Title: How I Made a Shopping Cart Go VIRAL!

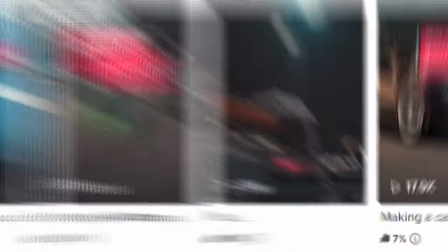This is how I filmed and edited a shopping cart video that got 1.8 million views in three days.
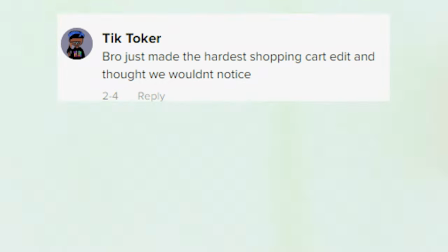And the comments were hilarious. Bro dropped the hardest shopping cart edit and thought it would have noticed. The chain's swinging goes up.
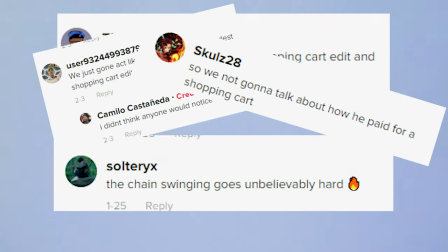I'm just gonna act like bro didn't drop the hardest shopping cart edit.
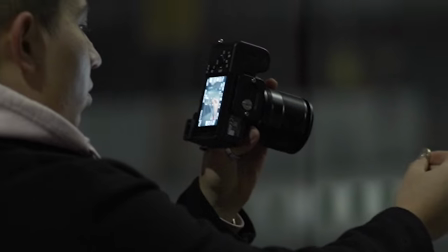This video was filmed with the Sony A7C with some handheld shots, which took ages to get right.
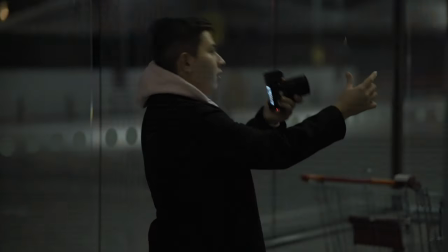Alright, my hands are freezing cold. Oh god, I think that didn't work.
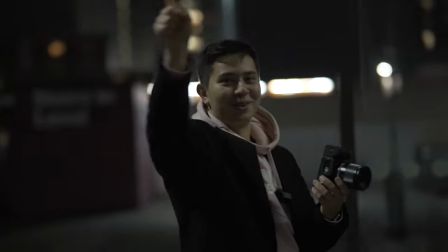a lot of trial and error i flick and it just goes to the right it's so dumb
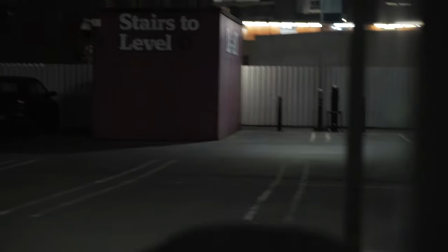so just pretend
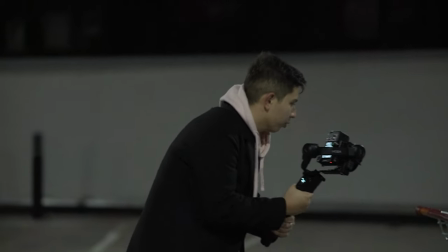and some gimbal shots with the moza aircross 3 a gimbal i've been testing out for a while link to the gear you can be found down
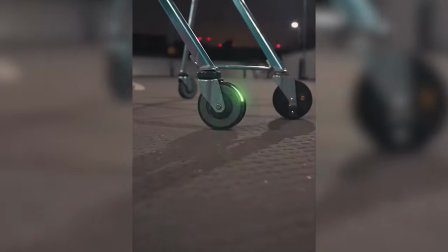below i wanted this video to be simple and easy flowing and i wanted the visual effects to add to the video so i made
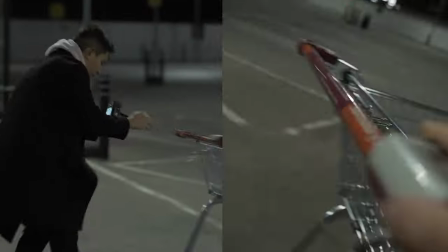the filming very simple with doing orbit shots some push-ins and then one smooth traveling shot where I go from a
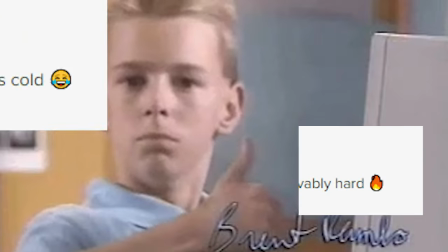wide shot of the car to the chain which a lot of people liked as you can see by the comments about the chain I shot everything at 50 fps so now we
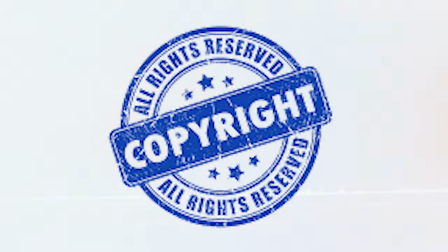can get to editing now before the editing this video used a copyright sound so it won't be monetized but I would appreciate it if you checked
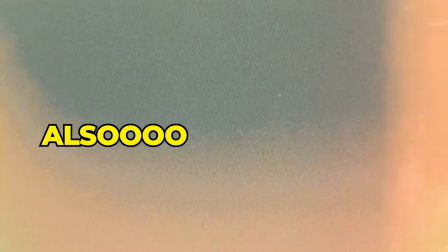out my new website where you can access this and all my other project files and also where I will be hosting online courses on VFX techniques.
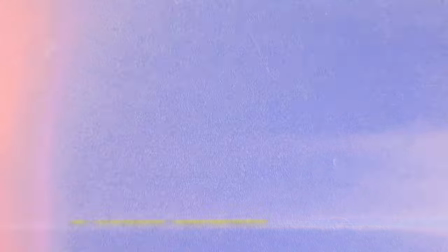Also, check out my Discord server to hang out with like-minded editors. So as for editing, these are the nine steps that I did to achieve this edit.
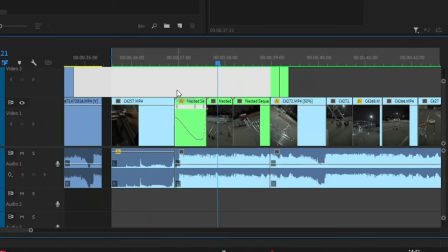I firstly created a skeleton edit, which just had the shots timed to the music and would allow me to figure out the flow of the edit.
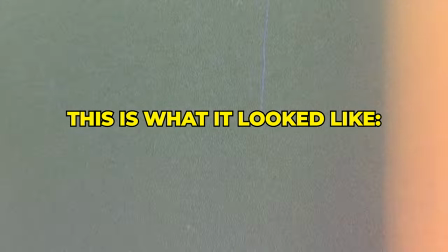And this is what it looked like.
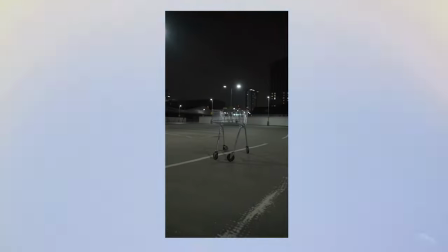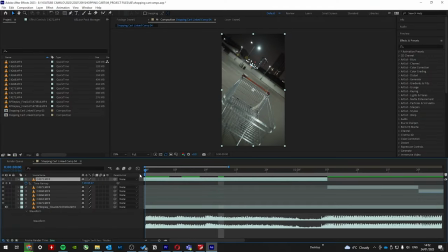Let me add a little bit of spice so then I open the shops in After Effects for step two Which was to add speed
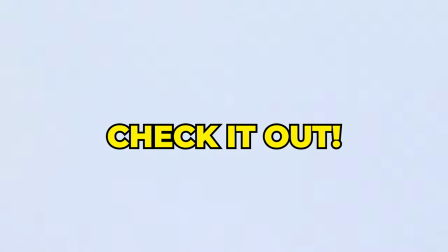ramps now I made a whole video on this that you can check out with the pop-up banner Essentially you right click and add time remapping and add a
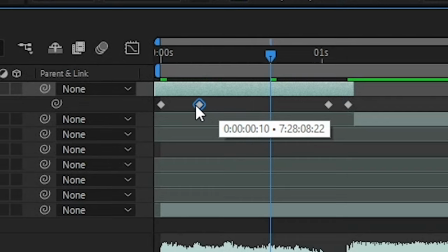keyframe at different points in the clip then drag them together To create a speed ramp now.
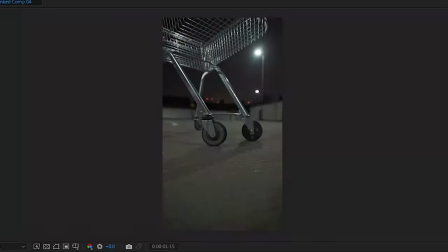This is very simple in Adobe After Effects However, some shots didn't go in the same direction of flow So a clever thing I did was reverse
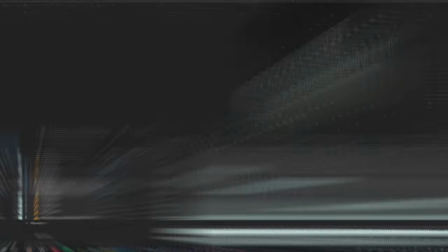the shots before by just simply dragging this number in the opposite direction,
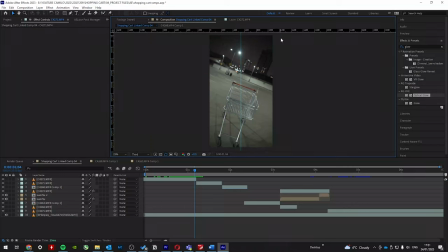which made it easier to transition to some shots like this. Aligning shot. Now one subtle thing I did to make transitioning between the shots even smoother was to
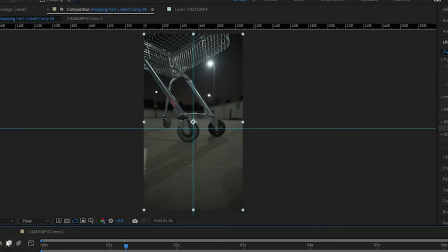align the focal point so that it's in the same place for some of the clips,
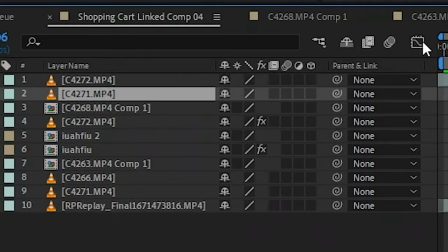which I did by adding some guides and then changing the position and scale.
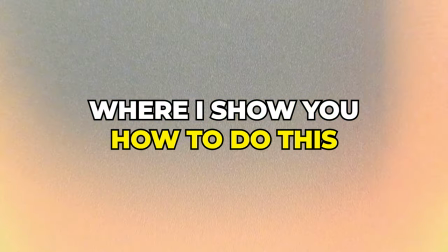I did this manually, but I have made a video where I show you how to do this with the stabilized motion tracker in After Effects.
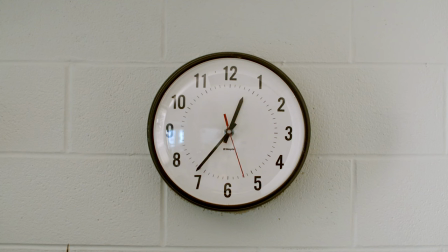So you can get a very satisfying locked in effect that can look like this. But now it was time for some serious big boy effects.
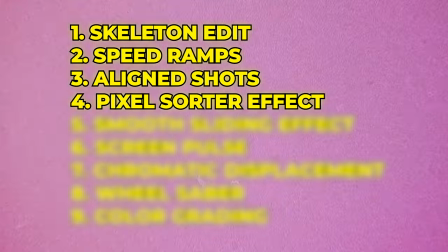The first was this pixel sorting effect.
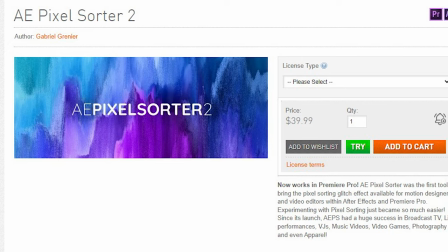Now they have to spend some money to get this plugin and given that we're in a cost of living crisis it wasn't the smartest decision. I actually haven't eaten in three days.
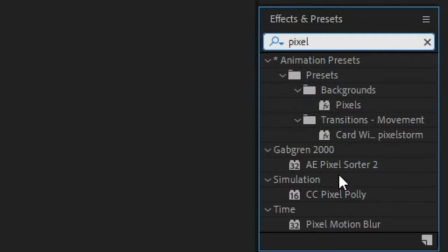So once I copped this I rotoscoped out this shot of the car and then dragged the effect to the bottom layer, selected that layer and changed the output to gradient,
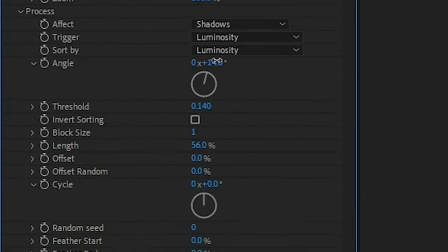set the threshold to 0.4 and messed about with a whole bunch of other settings and then keyframed the length to get this
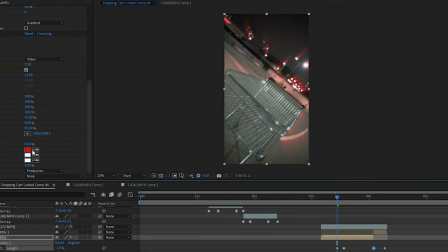pulse effect. And I topped it off with a glow effect to make it look more sparkly.
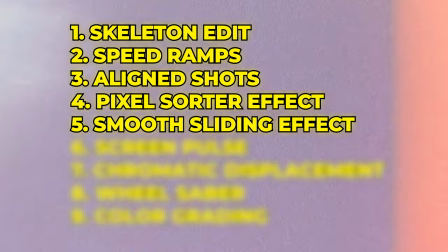The smooth sliding effect.